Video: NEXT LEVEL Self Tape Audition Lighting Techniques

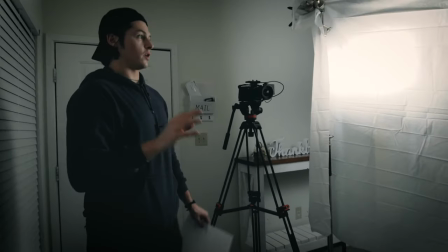You could use this if you only have one light source, one really bright light source, that's all you'd have to do.
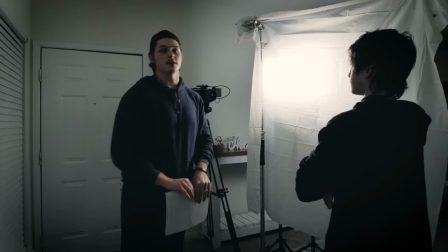But we're not stopping there. I want to give you as much information as possible. So the second light we're going to add is this edge light.
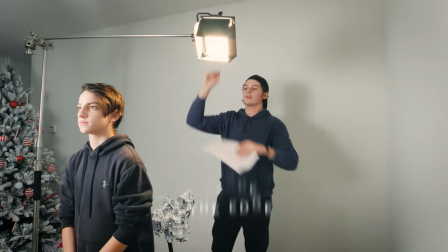So what I did for this edge light is I flew it up on an arm on a C-stand.
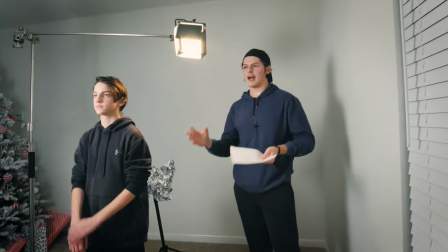If you don't have a C-stand, that's fine. Figure out a way to rig maybe a ladder or a couple of broom poles maybe or something like that.
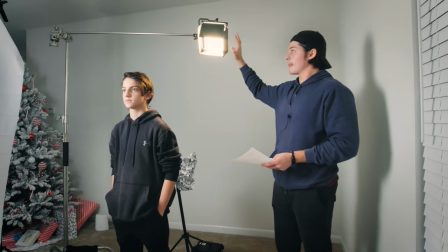Just figure out how to get it above your subject and behind them.
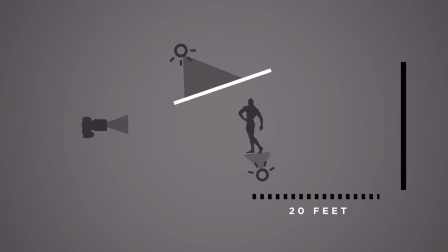So you want it to be not from the side because that's that's technically going to be a fill light you want it to be above
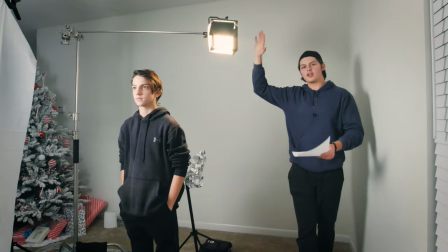and you want it to be behind roughly around this area you can mess with it and kind of see what you like but this is where i ended
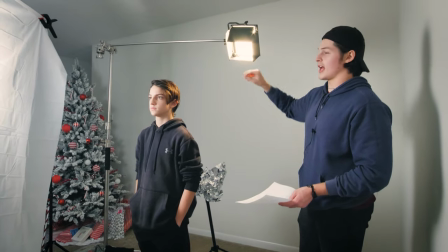up putting it i have it diffused and i also have it at a warmer color temperature than my key light to give a little bit of color
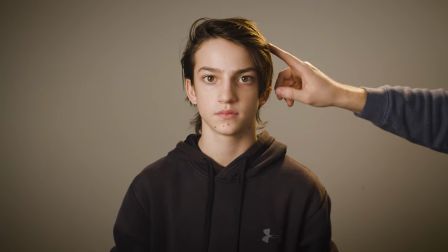contrast and i don't have it that bright so it's just a little bit making sure i'm not overexposing anything in the hair there you cannot see
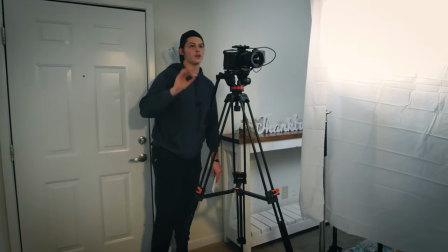it in frame it is outside of frame just enough but it falls on the hair and the shoulder and that's going to further separate you from the
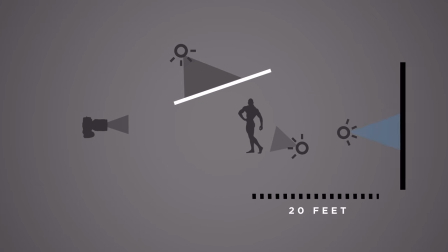background now the third light that we have is our glow light that's what I called it because I honestly don't know what it's called but what
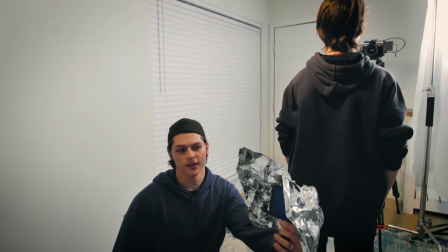I did was I took this bluish hue
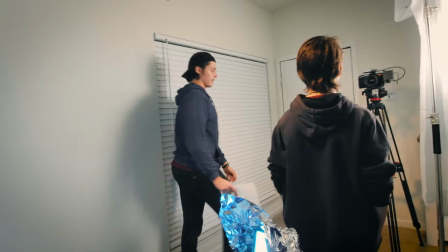and turn it on there let's see what that looks like in camera now
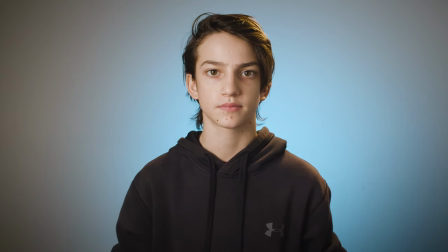we have this surrounding shroud of blue light directly behind our actor.
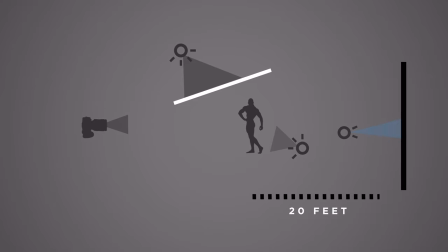I used some tinfoil to basically shape that light to where it would just be like the single kind of pillar of light behind him.
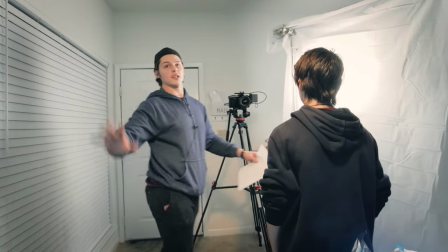That way it's not filling up everything which gives me a little bit of more contrast in the background.
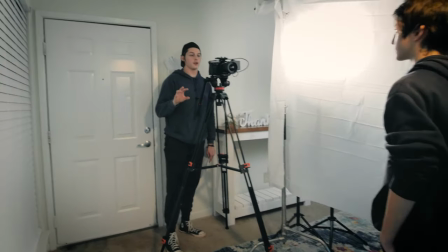So that's our third light and that further separates our subject but also almost illuminates his presence.
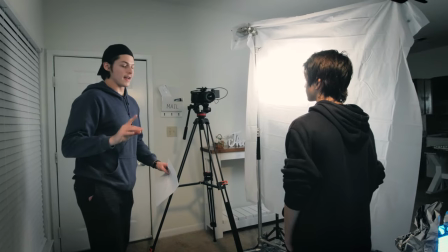It's giving this this powerful focus in frame. The next light I did which when we tried this in a bigger room.
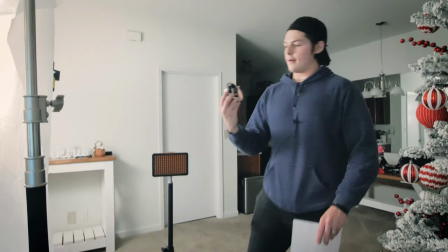I actually used a mirror and some little pieces of black stuff like you could use tape or anything that you get access to.
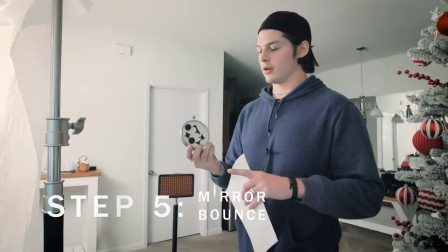This is for furniture, little pads.
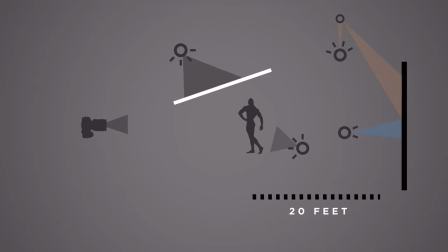And I just broke it up and bounced it off to give this oval shape on the left side of frame and I used a clamp light.
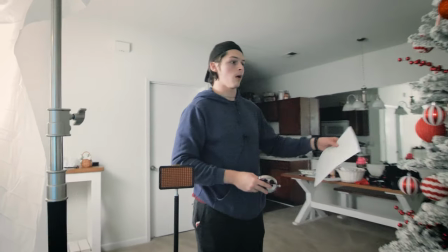You can do that if you have enough room but I was having trouble with this tree here, being able to fit it.
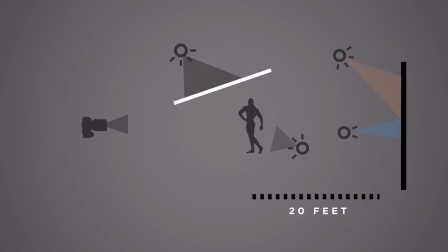So all I did was do the same thing but just put this LED panel up and what that did was give me a little bit of
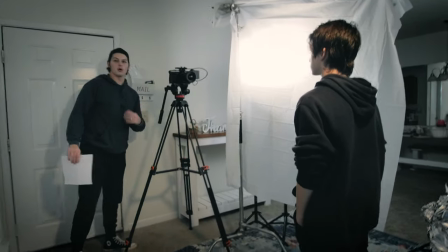color contrast between the blue and the orange and it just makes it more interesting so you're not just looking at a plain gray or white wall. So let's move on to lighting setup number two which is our overhead lighting. This lighting setup will be more flattering on your face because you can actually get your light source closer so it'll be softer shadows and number two it's going to keep the light the key light from spilling on that back wall.
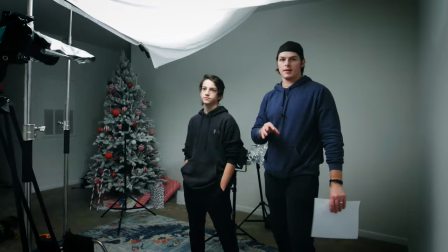So with setup number two I'm gonna leave all my stage lighting in the same spot the only thing I'm gonna change is my key light and my edge light.
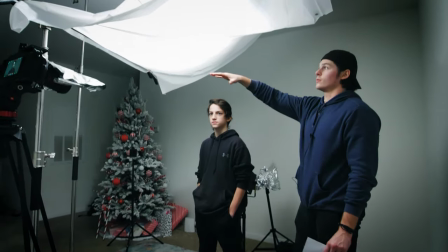What we did was we found a way to rig this shower
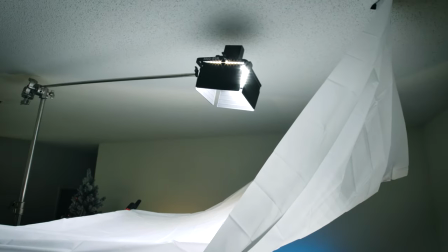curtain thing up above our actor and then we placed a light on a C stand
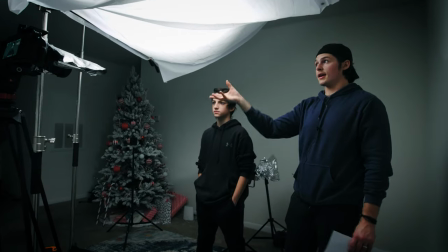up above that and faced it down into the diffusion sheet to give this really
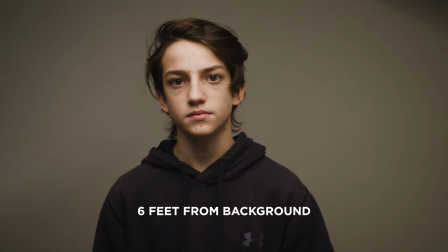soft close flattering light above him.